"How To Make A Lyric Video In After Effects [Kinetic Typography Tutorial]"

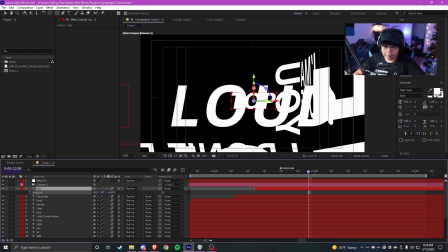1990s
And then for I'm at the top, we're gonna put it way off in the background like this. What we're gonna do is we're gonna have depth of field blur. We'll blur everything in the foreground. First, everything in the background will be blurred and you'll only see I'm at the top. Then we'll blur that part of the video and then only top will show. You get what I mean? So yeah, this is where he says I'm at the top.
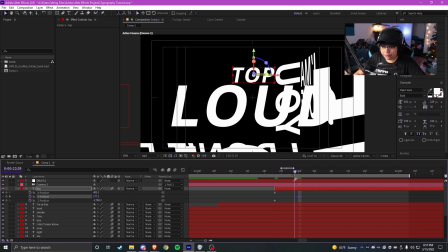2009s
So we'll add a keyframe, separate dimensions. Let's go to where the goes off screen because that's when he says top, and then we'll have it there,
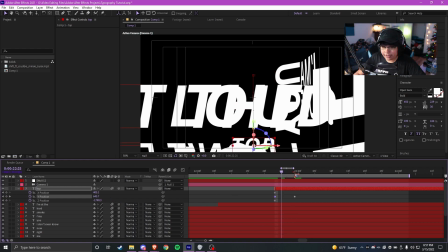2017s
and then we'll have it down here and it'll be like I'm at the top. You know what, let's actually drag this out more.
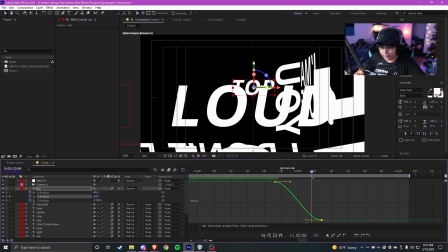2022s
We'll ease it, drag it out, move this over here more,
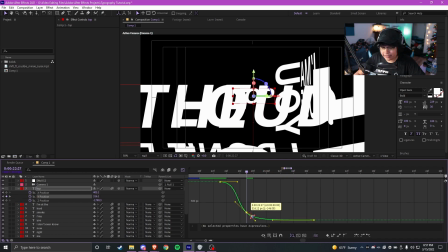2027s
and then we'll place another keyframe here and drag this lower so that it actually like,
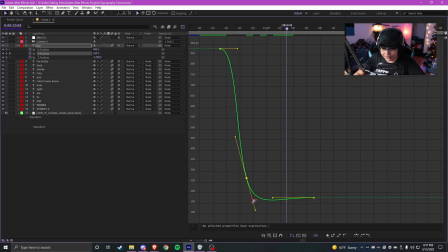2033s
yeah, like, so it could actually basically just looks like it's like coming up. You know what I mean?
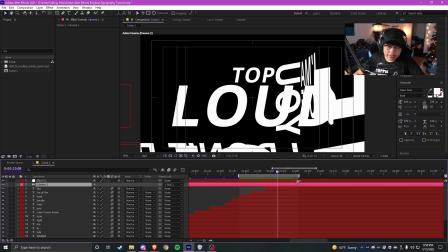2039s
So after he says that, he says, and you're like, wow. And I think we can go back animating the camera because I feel like it'll get too repetitive. We just have the text moving on screen then. All right, guys, I thought we did every rotation, but apparently we left one out, which I thought we already did, but I guess we didn't.
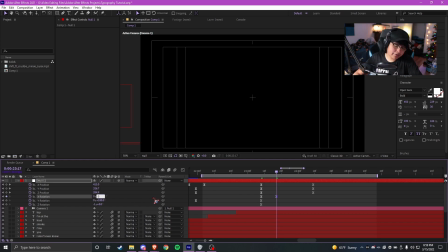2058s
That's the X rotation. I remember saying like, oh yeah, we'll do an X rotation, which I thought we did.
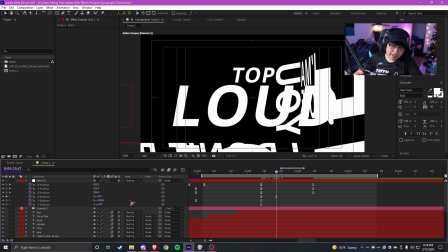2064s
I guess we just forgot it, or not you guys, I forgot it. So we'll actually do the X rotation now.
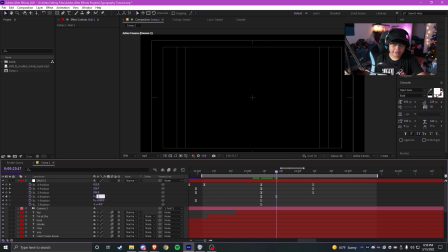2070s
So the X rotation's like that. That actually doesn't look that good. We'll do negative 90 instead, so it goes upwards.
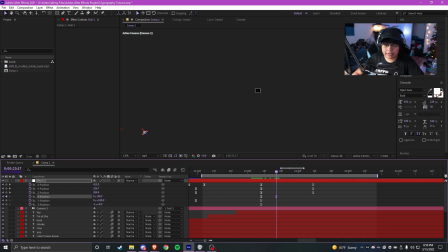2075s
So yeah, as you can see, if we zoom out, you can kind of see something over there, which is like the text.
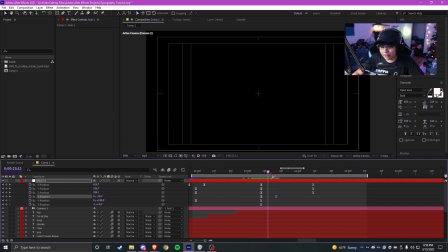2082s
So yeah, it should be like, I'm at the top. And then like he looks up, or not he looks up, the camera looks up,
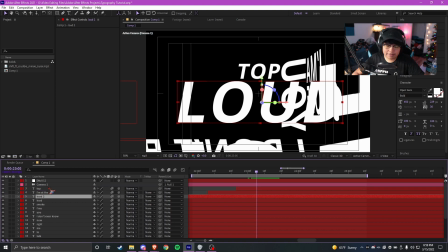2090s
and then that's when you see the, and you're like, wow. So what we'll do here is we'll bring you up. Yeah, you'll see it over there.
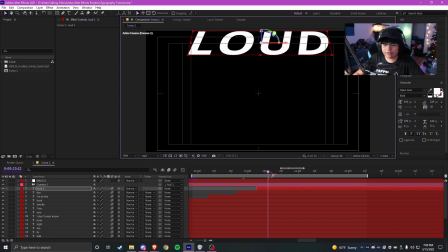2100s
We'll bring it up some more, and then we'll bring it that way as well. So yeah, this is kind of a really scuffed way of doing it. Yeah, as you can see, we just want it to be in frame. So let's just keep going up some more.
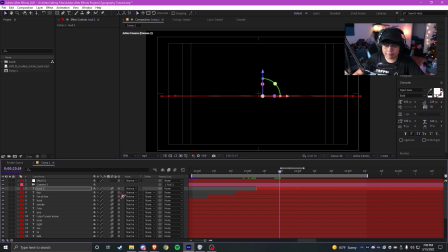2112s
Actually, we could have just honestly actually typed it in. But anyway, we got it nevertheless. So which one is it? Is it you? No, it's X. I'm stupid. I'm sorry. I'm so dumb.
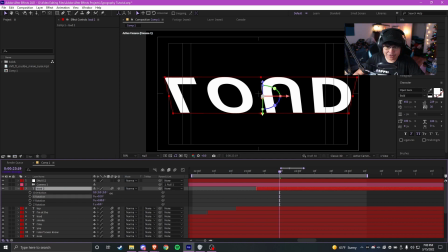2122s
I was gonna say I'm sorry, but nah. I'm just dumb, all right? We'll do negative 90.
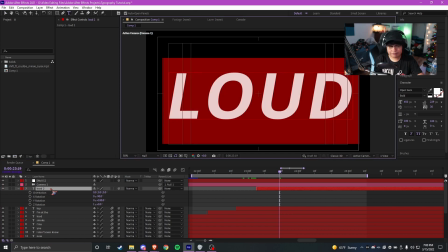2127s
Yes, because that's what we did for the camera rotation.
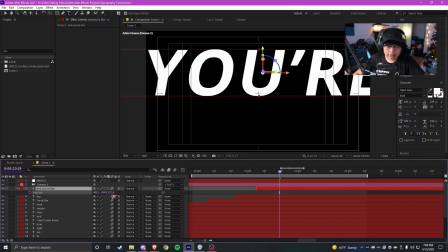2130s
And you're like, okay, now that we got that there, yeah, we're gonna move the Y position.
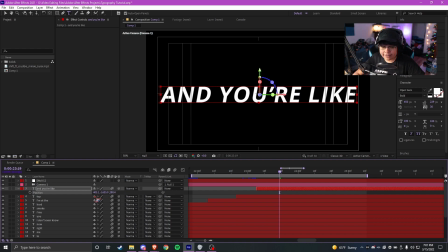2138s
Now, I don't know if I mentioned this earlier, but when you start messing with different axes, the positions and rotation values don't act the same.
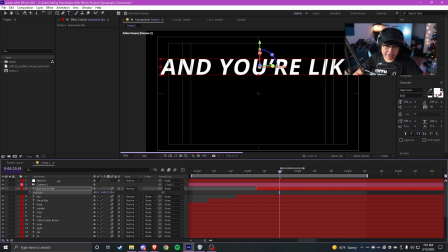2144s
See, at the start, Z was like moving forward and backwards. Now Z is moving it up and down because we've completely switched like the whole perspective, the whole axes.
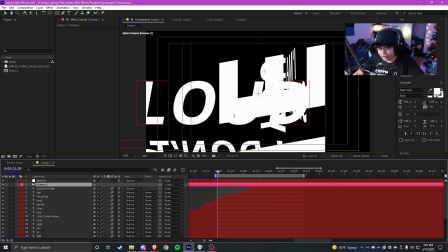2153s
The camera's not in its normal position, you know what I mean? However, it's still in like 3D space. So I don't know if that makes any sense, but it's kind of hard to process. But if you get what I mean, you get what I mean. It'll take some getting used to and some practice, but eventually you'll understand how it works.
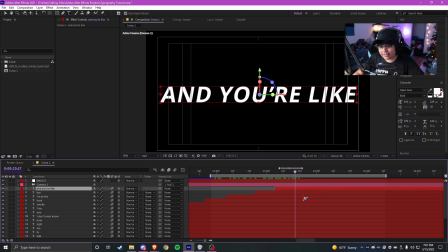2167s
Because like I said, you're flipping the whole camera around, so obviously the text position is not going to be the same as how it was at the default position. So I think the last thing we're going to do is just simply this last line where he says, and you're like, wow.
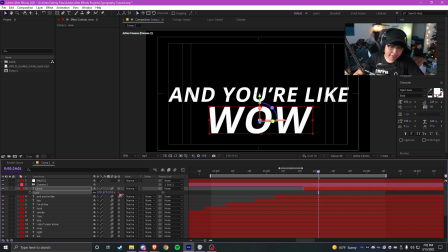2181s
Now I want the wow to actually be upside down. What axis? Oh, Z. Okay. Z should be 180 then. Yeah, now it just says mom. All right. Anyway, I know at the start of the video, I said you don't want to go straight from like 0 to 180 unless you want impact.
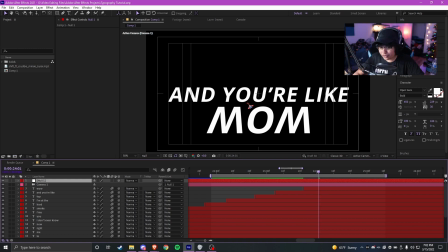2196s
And in this case, we do want impact because usually you could do 90. It'll be less movement for it.
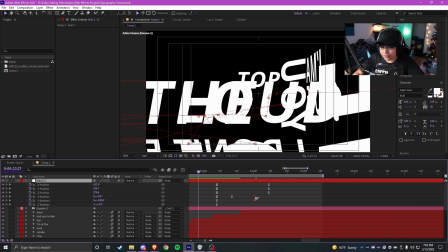2201s
But because this is the final like word we're going to do for this tutorial, let's add some impact on it.
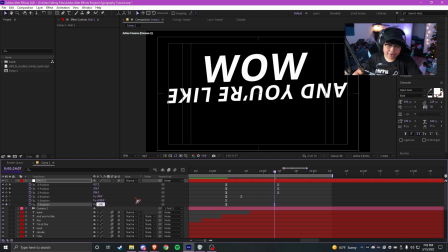2206s
So yeah, we want this to be long too because we want to really mess with the curve. So it's extra smooth. You know what I mean? Like right here, see, like we want it to be really long. Spread apart like that. So as you can see, it's spread apart, but we want it to like have sharp movement on the curves.
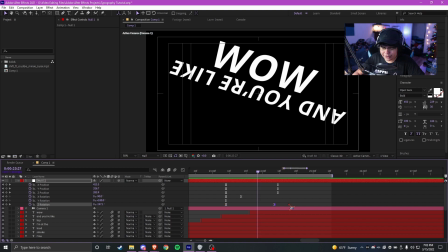2222s
So like that. Now I think it still needs to be further apart. So we'll try it like that maybe.
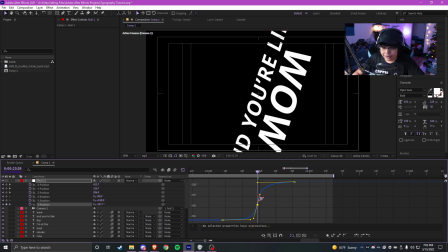2226s
So yeah, I think that's when he says wow. So we'll just add another keyframe in the middle, drag that up, drag that over there. So yeah, I'm gonna full screen this, drag that over there. And we're just gonna keep messing with it till we get what we want.